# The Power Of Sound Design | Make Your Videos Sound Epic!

This is where you will stand out from the crowd so take the time and add sound effects to your videos.
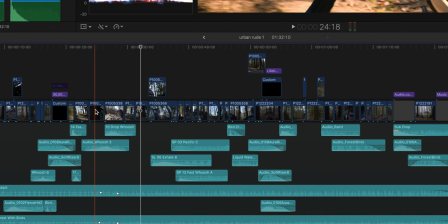(6:24)
All right but let me just go how I stack some of these sound effects and why I do that because you can see in the
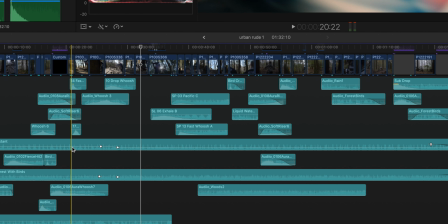(6:32)
effects section right here there's a lot of sound effects and some of them are on top of each other and the way and the reason why I do that I stack them on each other is because I want to layer my sound effects because by laying the sound effects you can get some more creative sounds or you can get some better sounding sounds when you combine similar
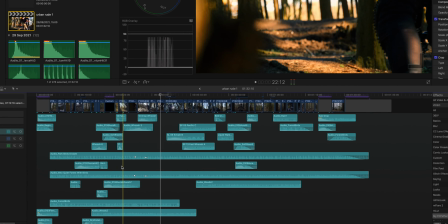(6:53)
sound effects and if we take a look at the edit here we have
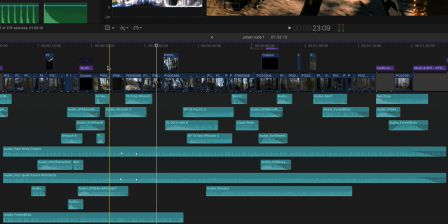(6:58)
some different sounds that are really cool we have some whooshes here which emphasize the movement when it picks up the helmet here you can see
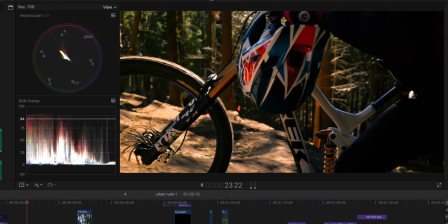(7:08)
that's nice you can hear the birds in the background that's the forest
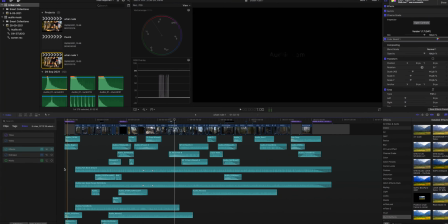(7:13)
what else we have here in the start we have some soft drops or some some
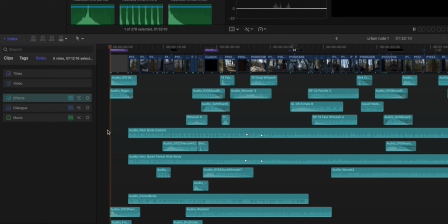(7:18)
beginnings it's called so you see here kind of sets the mood comes in with an impact boom you know something is gonna happen here
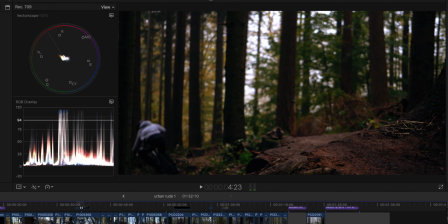(7:28)
he goes he just jumps into the scene on his mountain bike so that's how I kind of layer things together and that will just just get your better edit
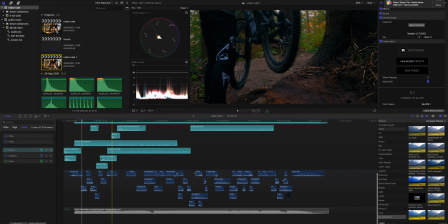(7:37)
in the end and then down here is dialogue and here we have the music track in the end that's how you make sound design with your videos so that you can stand out from the crowd and of course if you want to use audio I put the link down description it's a great subscription there is a lot of sound effects in their library and very very good quality music I would say that's it stay creative and stay safe and if you can go out and shoot some dope videos see you next time bye